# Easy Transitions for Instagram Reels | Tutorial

Welcome back to another Simply Create Instagram Reels tutorial video. In this video, we're going to look at another set of in-app transitions that you can do. In this video, we look at using objects and motion to create our transitions within Instagram. No other apps are needed. Well, let's not hang around. We got Reels to create.
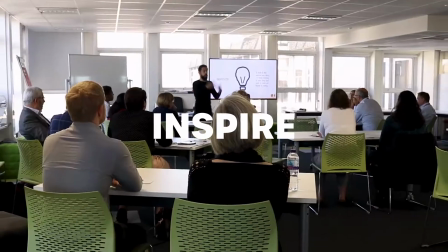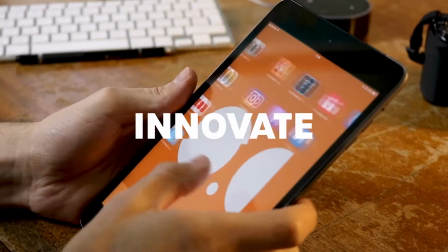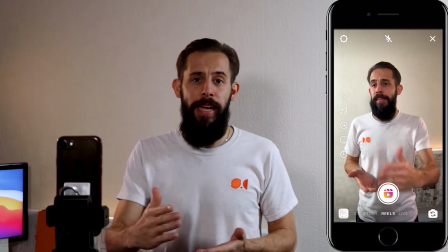0:32 We're going to do something very similar with the snap technique, but instead of using us, we're going to use an object.
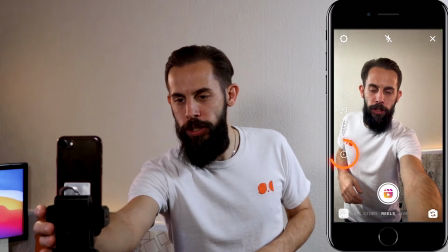0:38 So let's set up the shot. Now, the first setup of this shot, we're going to go timer again.
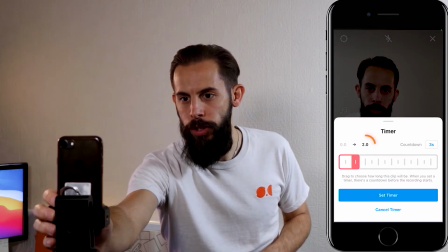0:45 We're going to go 2 seconds. We're going to set the timer.
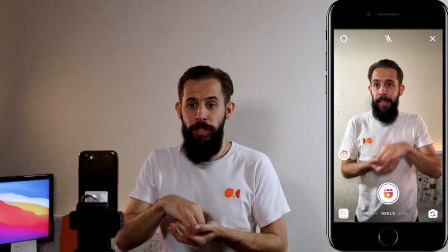0:51 And this time we're going to bring an object into the shot to start playing around with.
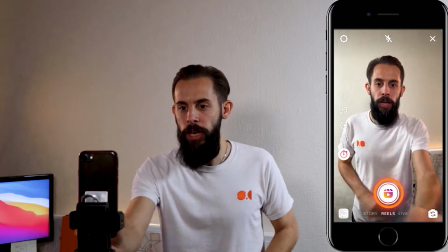0:57 And this is going to lead to our next transition. So we hit the 10 seconds, we count it down.
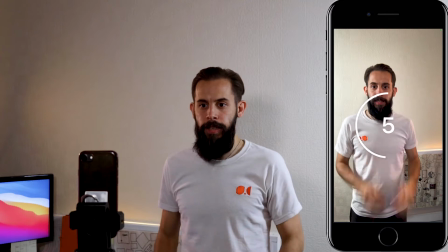1:02 Just get in a position, and I'm gonna do it like this. So we're gonna bring a ball in, ready?
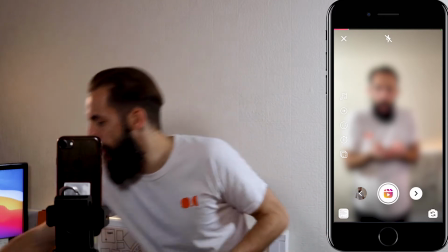1:13 Now I've gone to catch, but there's been no ball there. I do, however, have a ball to hand, so let's just have a look at that back.
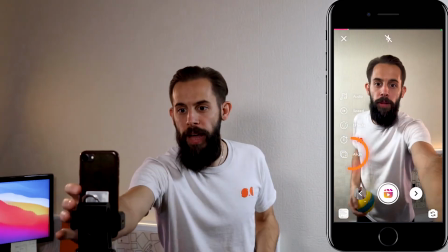1:22 Catch, set it up, so there was no ball there. We hit the align because we'll want that.
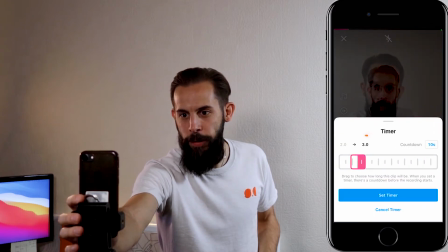1:27 We set a timer for another 2 seconds. We make sure we smile when we catch this ball, set the timer.
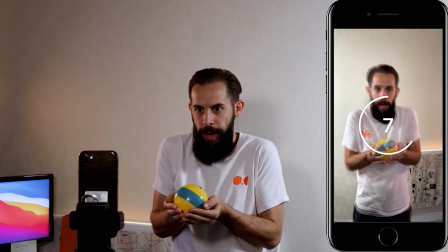1:33 I set it for 10 seconds because I want to obviously try and get everything matched up with the align tool.
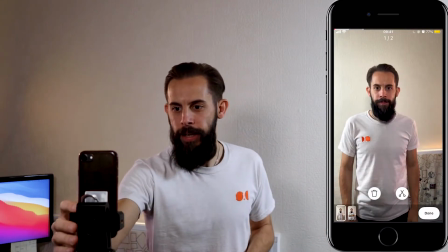1:44 A little bit acting there for the reels. Let's go and just watch it all together.
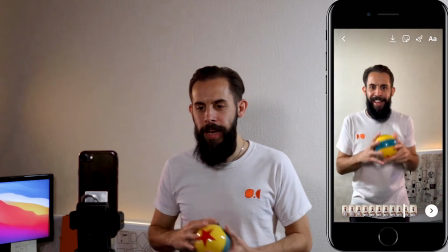1:49 We might need to fine tune, so we'll do that in a second. There you go, slight fine tune needs to happen there.
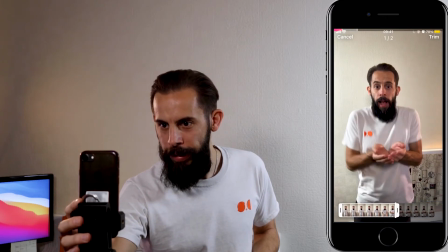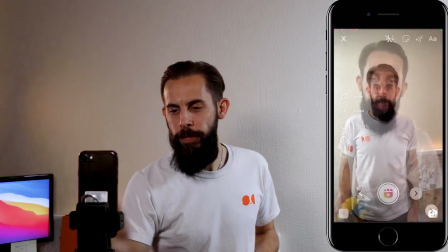2:00 Just as my hands come together, just to make it that little bit smoother. Let's have a look. So hopefully it'll be right in the catch. Right, and this is where we're going to lead into our next transition. I did previously make another Instagram Reels in-app transitions video. If you haven't checked that out, not to worry, the link will be in the description below, but also you can just hang on to the end and there'll be a direct link to that video.
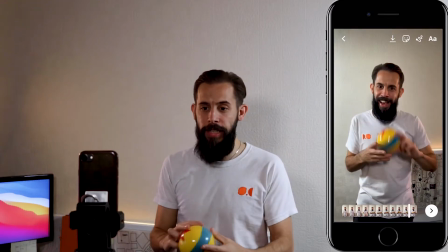2:21 We're going to continue to kind of use that snap where we've caught the ball.
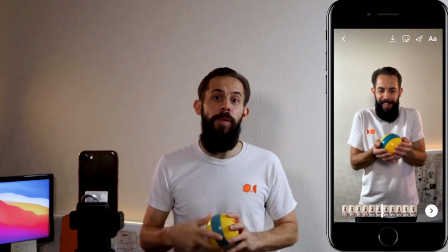2:24 Now I'm going to use this object to block the screen, and by blocking the screen it will then give me the freedom to do whatever I want after that.
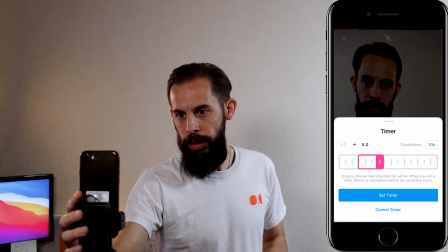2:33 So we will go for a little bit longer this time because I was align and hit it.
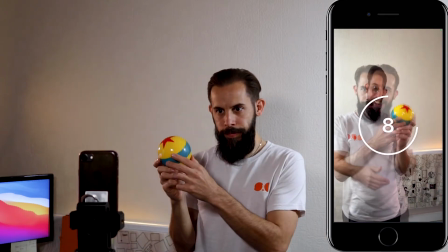2:39 Right, quickly line these up. Here we go, got it this time.
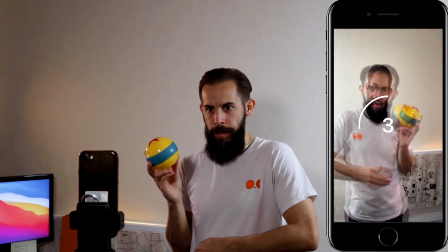2:44 Hand was about here.
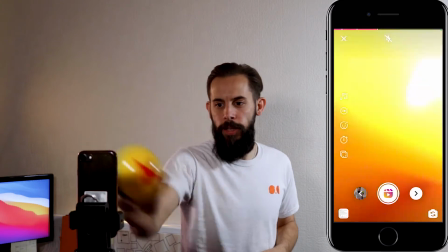2:52 So as you see, I pushed the ball straight into the camera to make it all one colour.
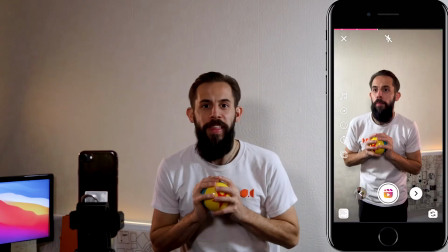2:58 Let's have a look, make sure it worked. There we go. From there, you kind of have the freedom to go wherever you want.
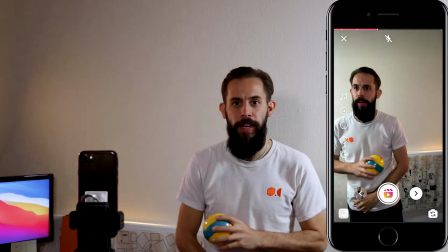3:03 Because you've blocked the screen and you can't see anything, you now can go and do what you want.
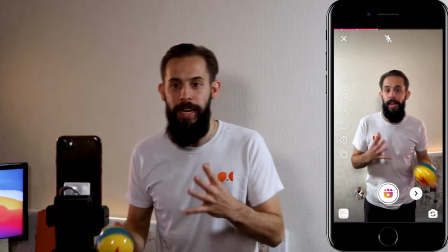3:08 There's lots of different things that you can do again. So again, getting creative. But this time we've used the object as our transition.
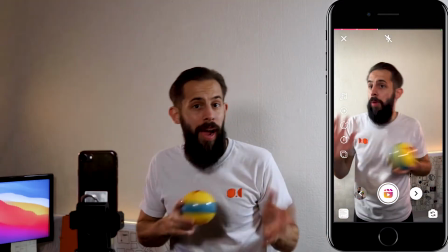3:13 So it's still all within the app. We've blocked the screen and we're going to do something else. You can do whatever you want, play around with changing clothes, you can put somebody else there.
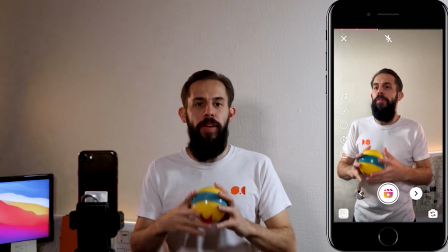3:22 You can, again, have some fun and play around with it in yourself. I'm going to change the ball as it goes there.
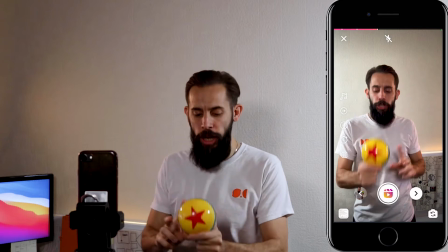3:27 I'm going to bring it back out, but the ball's going to have changed and the ball's going to become a microphone.
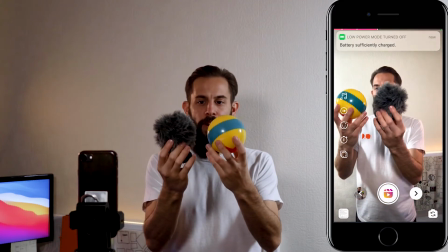3:32 It's something I have that's similar in terms of like size. So as I pull that back, it will become that.
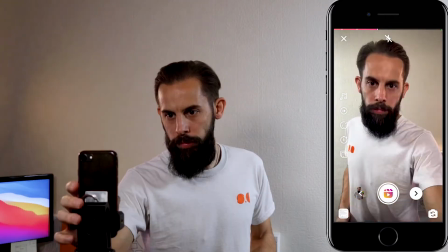3:40 Set the timer up. A few seconds just so it stops.
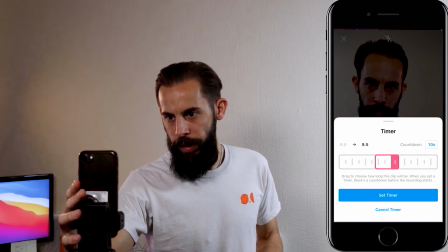3:45 So we'll go to 5.5, 10 seconds, set timer.
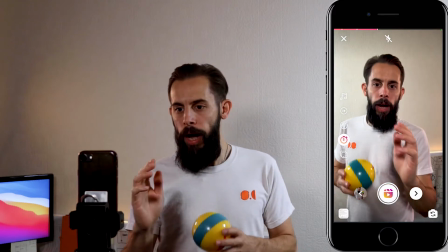3:48 Don't need to align anything because we're not lining any of the shot up, but we instead of the ball, we're going to want this.
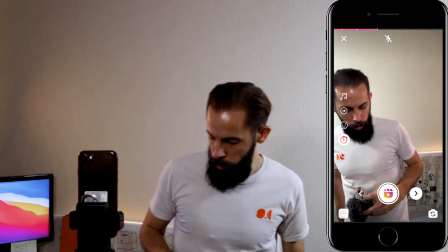3:55 And we're going to want to pull away really quickly because you don't want it to have seen, really quickly because you don't want it to have seen the change, okay?
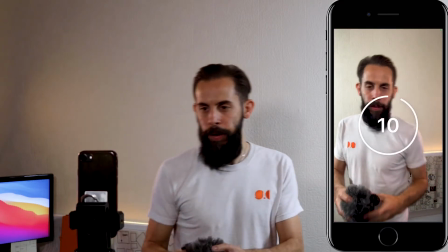4:02 Let's set that, hit the timer. I've got that.